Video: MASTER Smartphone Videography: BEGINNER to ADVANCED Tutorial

So far we've looked at setting exposure when our camera is fixed at one angle, but when shooting professional looking video we don't want to be limited to a fixed angle especially when shooting with a smartphone as they're so easy to move around the thing is that exposing a shot when we're moving the camera is a little bit more complicated if the camera moves from a light area to a dark area or vice versa then the exposure is gonna adjust during the shot and this often looks a bit messy and unprofessional.
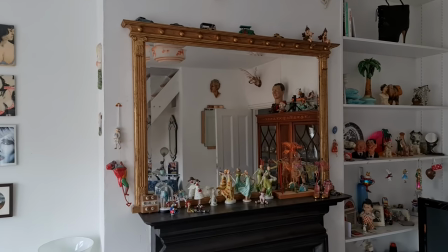16:06 In this shot inside, when I pan the camera to the window,
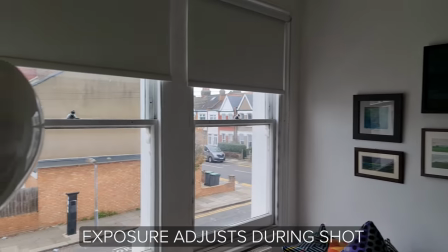16:09 we can see the exposure adjust because the windows are obviously much brighter than other parts of the room.
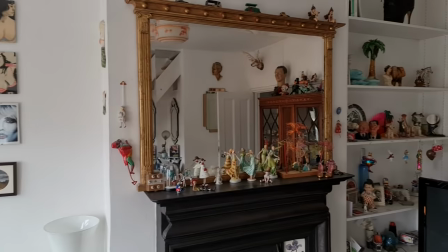16:17 To fix this, we need to think about locking exposure.
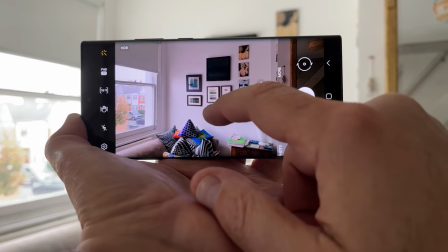16:20 To lock exposure using an iPhone or a Samsung, and I'm guessing other Android fans too, just tap on the screen and hold.
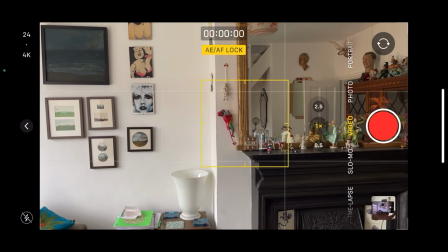16:28 On the iPhone, the square reticle makes a kind of flashing motion. You also get a message at the top of the screen, AE AF lock.
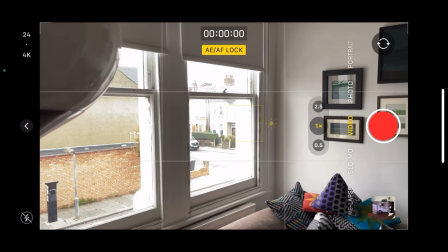16:36 So that means auto exposure and auto focus are now locked.
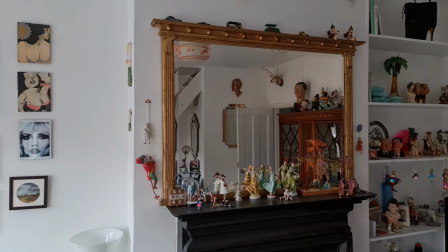16:41 So in theory, when we move the camera, the locked exposure and focus will not adjust during the shot.
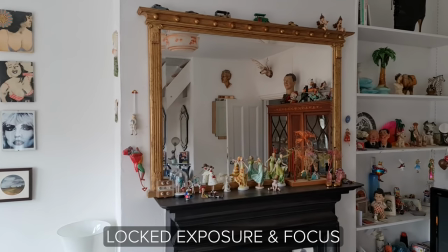16:48 So if we pan around to a window, the camera doesn't adjust to expose the window correctly.
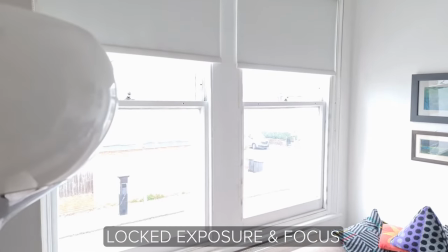16:53 And this locked exposure shot looks less messy, But the downside is that the windows are kind of blown out. Having blown out windows, it's not the end of the world. And you will even see this in professionally short movies. However, we can improve this situation by adjusting what's known as the exposure compensation value.
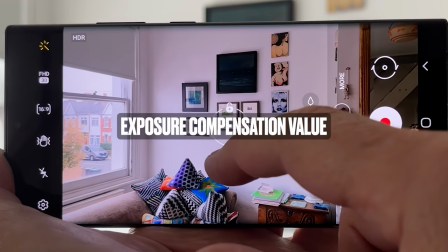17:14 Tap the screen to bring up the exposure and focus reticle and you will see a sun icon.
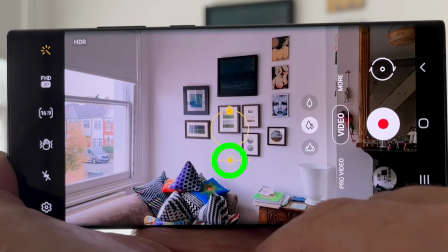17:19 So this is a slider which can be moved to adjust this thing called exposure compensation. Exposure Compensation is an adjustment to the automatic exposure set by your camera. So normally your camera will look at the frame and then decide on an exposure level. But if you think your camera is overexposing the frame, you can just adjust it down and vice versa for an underexposed image.
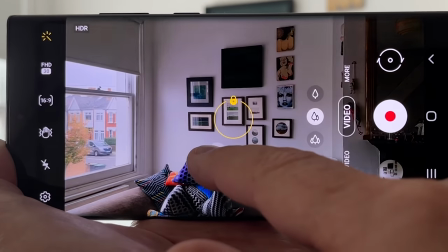17:44 So if we drag this symbol up and down or sideways, depending on your device, you will see this screen get lighter and darker.
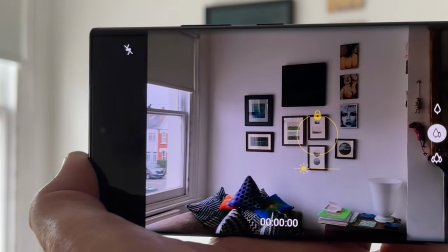17:50 The camera is still setting exposure, but adjusting that exposure depending on where you move this slider.
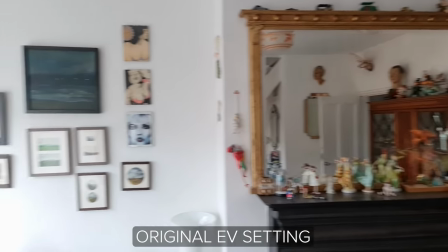17:57 In this shot where I pan to the window, I'm going to lock exposure and then adjust the exposure compensation down a little bit.
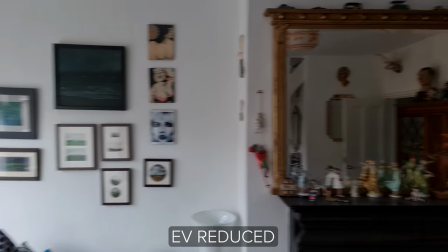18:03 Now when I pan to the window, it's not so blown out. Neither version of this shot is right or wrong.
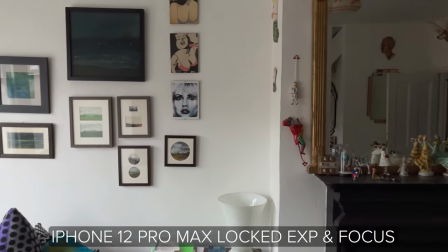18:10 This is a creative choice, where we as videographers balance one element against another. we might decide we can
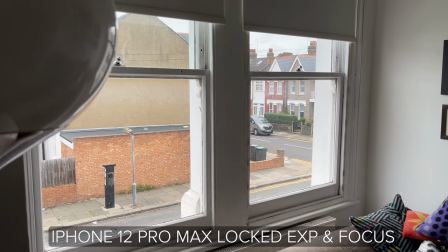18:16 sacrifice a bit of brightness inside to make the windows less blown out. So the next step in mastering your smartphone camera is to think about using manual control.
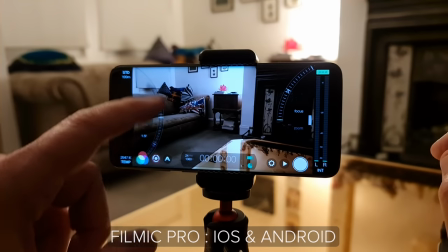18:28 If you have an iPhone, you can use a third-party app like Filmic Pro. If you have an Android like a Samsung, you can use Video Pro mode.
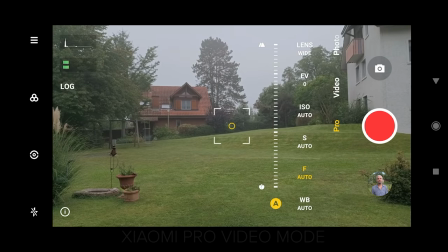18:35 But there's also a downside to using manual controls. So let's just quickly go over the pros and cons. In a smartphone camera there are basically two settings which control exposure, shutter speed and ISO.
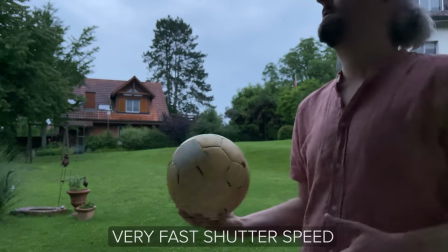18:48 If our shutter speed is too high, the video becomes less smooth. That's because fast shutter speed reduces the amount of motion blur in the frame.
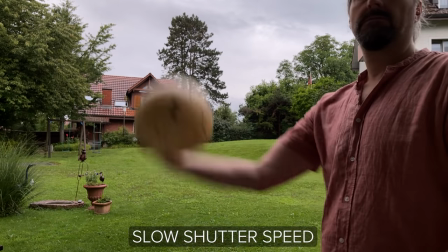18:57 Motion blur helps to smooth out camera movement or things moving in the frame.
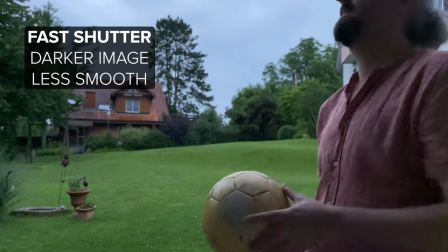19:03 So simply put, fast shutter speed reduces exposure but results in less smooth video.
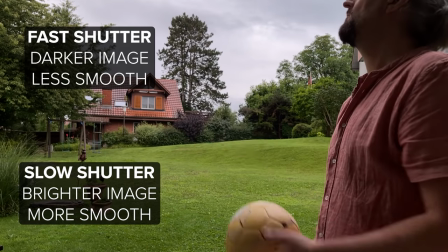19:09 slow shutter speed increases exposure and adds motion
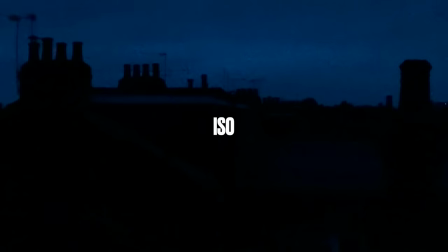19:14 blur if our iso is too high there is more digital noise in the image you'll notice this in the shadows or in nighttime shots the whole digital noise is seen as something
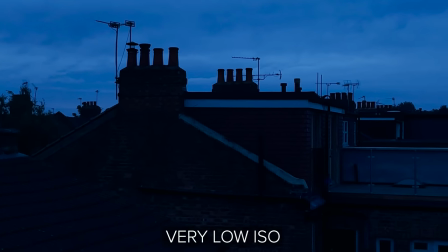19:25 we don't want which degrades the quality of our video so again simply put high iso increases exposure
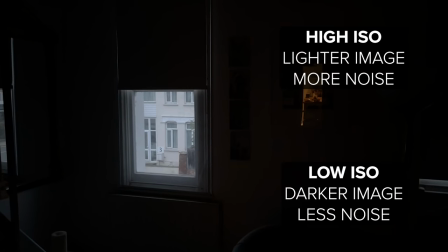19:33 but also increases digital noise low iso decreases exposure but also decreases digital noise.